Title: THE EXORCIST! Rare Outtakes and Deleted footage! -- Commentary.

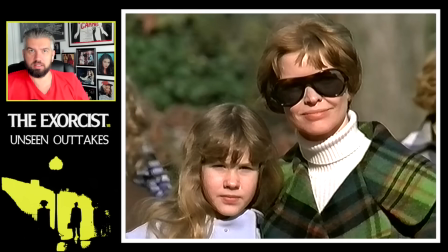[8:01]
So it was just stacking the deck of all these things
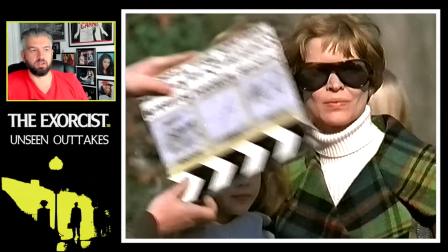[8:06]
that could have suggested that Reagan wasn't possessed and that she was learning these things.
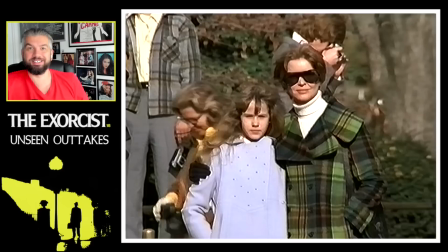[8:13]
But I think the more they kind of got into it, they realized, look, the audience aren't stupid.
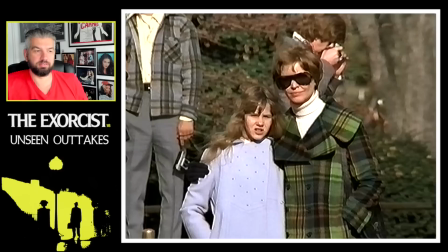[8:18]
They're going to come in knowing that this is a film about a little girl who's possessed. so let's not
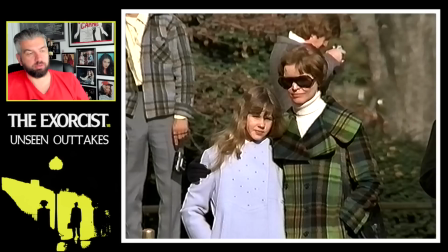[8:27]
let's not try and pull the wall over anybody's eyes here you know and so this is the little
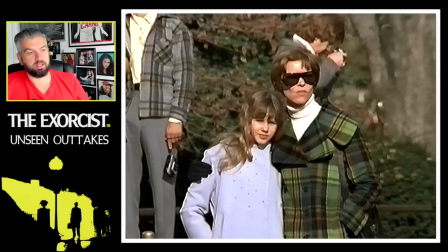[8:32]
dialogue sequence I just spoke about where Reagan's asking Chris why people have to die
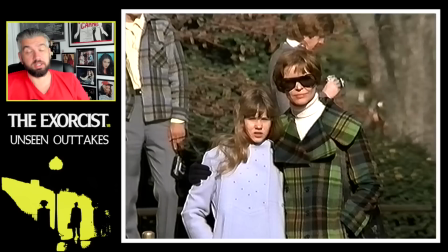[8:42]
and a wonderful little sequence as I mentioned freaking wanted to put it back in
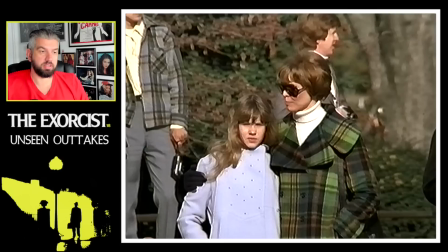[8:47]
the 2000 cut but when Mark Kermode uncovered these sequences in early 1998
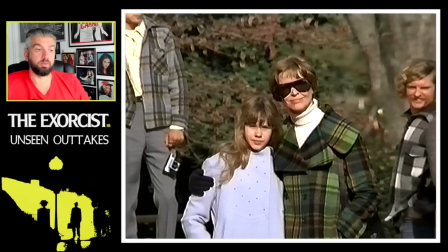[8:54]
they couldn't find the sound reel for this and there were many instances where things
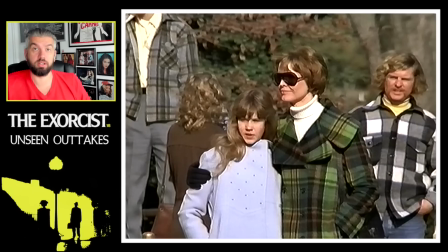[9:01]
were either erroneously labeled or they just outright could not find various
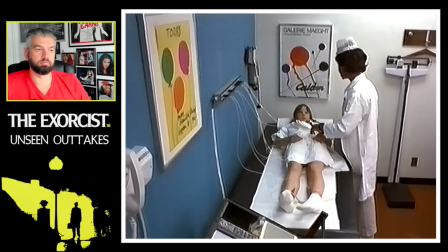[9:07] bits and pieces so I'm rolling, okay, stand by
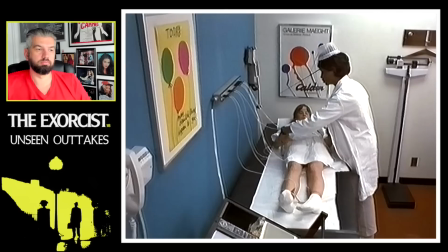[9:14] action okay, this particular test tells us exactly what the impulses are coming from your heart.
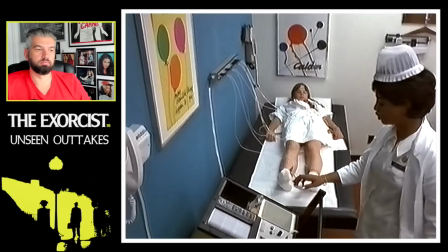[9:22] What I'd like you to do is to put your hands like this. Very good. Relax.
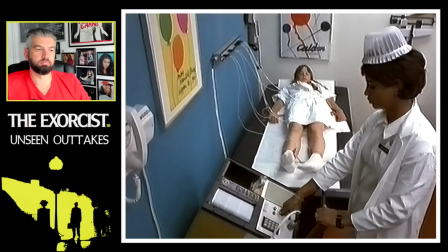[9:27] Breathe normally. Remain perfectly still.
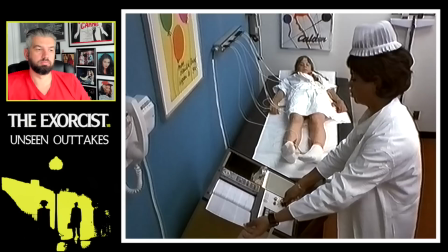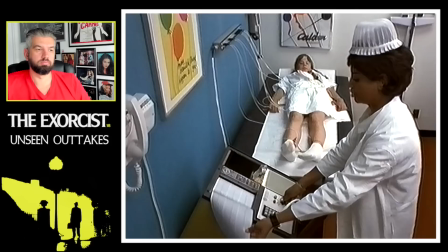[9:38] We'll be almost through. Remain relaxed.
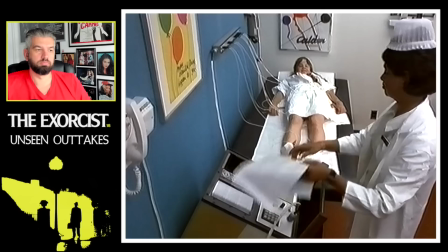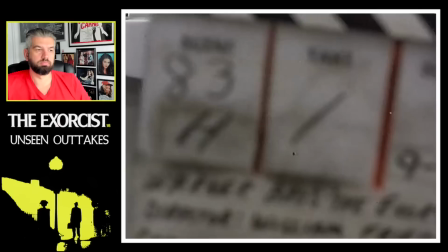[9:52] 83 George, take 10.
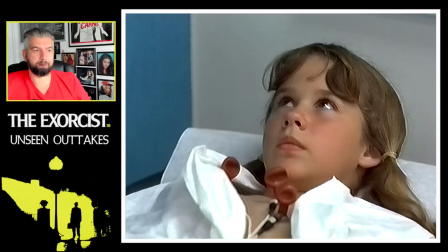[9:57]
As has been mentioned countless times, where possible Billy liked to use real professionals when he was filming, you know,
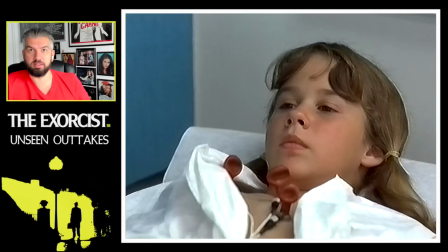[10:11]
in this case, you know, all the medical scenes, that was a real nurse, that wasn't an actress. He used real priests in the movie, he used real cops in The French Connection. And, you know, that comes out of his documentary background.
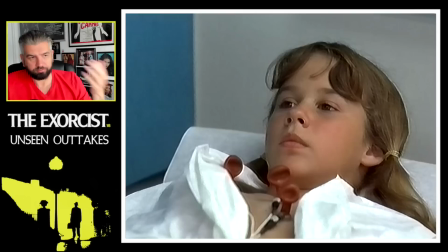[10:26]
And it just adds to the authenticity of the piece.
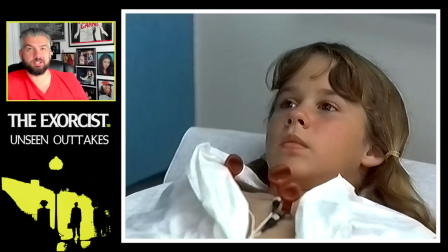[10:31]
So this sequence was obviously used very very briefly in the 2000 cut in which it's that the the first reuse of the uh of the eileen deets captain howdy demon
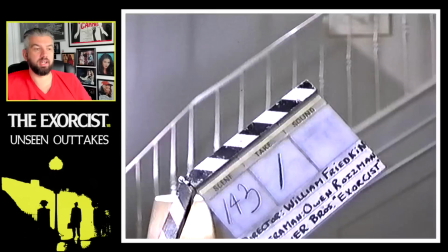[10:43]
face which is uh you know become so iconic with the film now
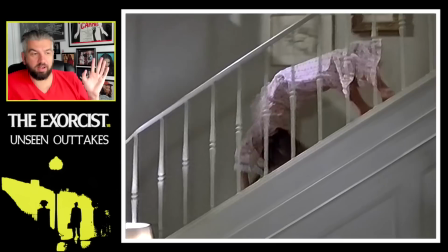[10:49]
okay so here's some fun stuff get some spider walk going
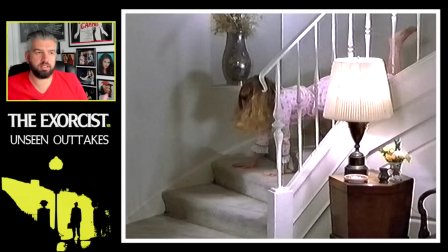[10:56]
so i i've mentioned this numerous times before publicly
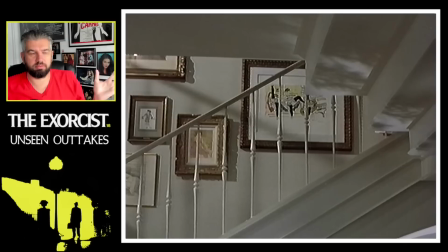[11:01]
um and you know there are people that like it and i get that and i respect it uh but the one thing that i just is egregious to me about
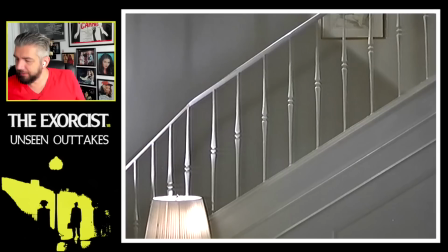[11:11]
the 2000 cut is the inclusion of spider walk it just doesn't fit for me
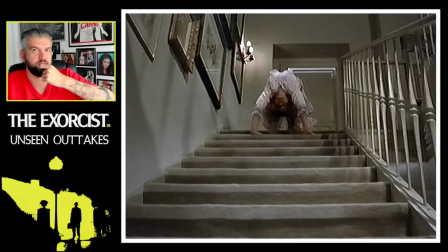[11:16]
it doesn't fit with the the um the escalation of reagan's manifestation it it feels too much like
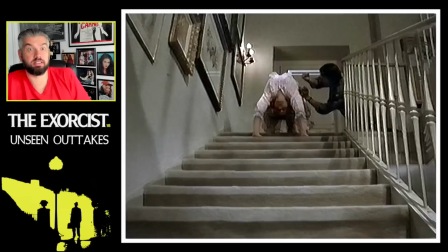[11:25]
we haven't seen anything like this and then we kind of don't
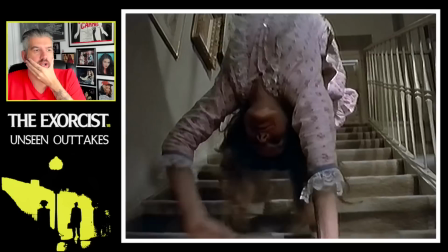[11:30]
see anything close to a moment like this
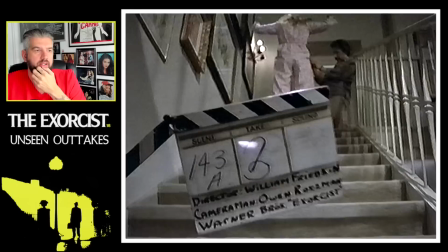[11:36]
until much later.
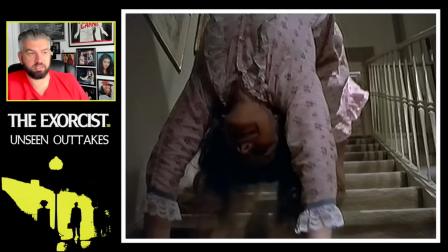[11:39]
So I thought it was the right decision to cut it and in fact, you know, Billy Freakin didn't actually finish the sequence. He watched the dailies.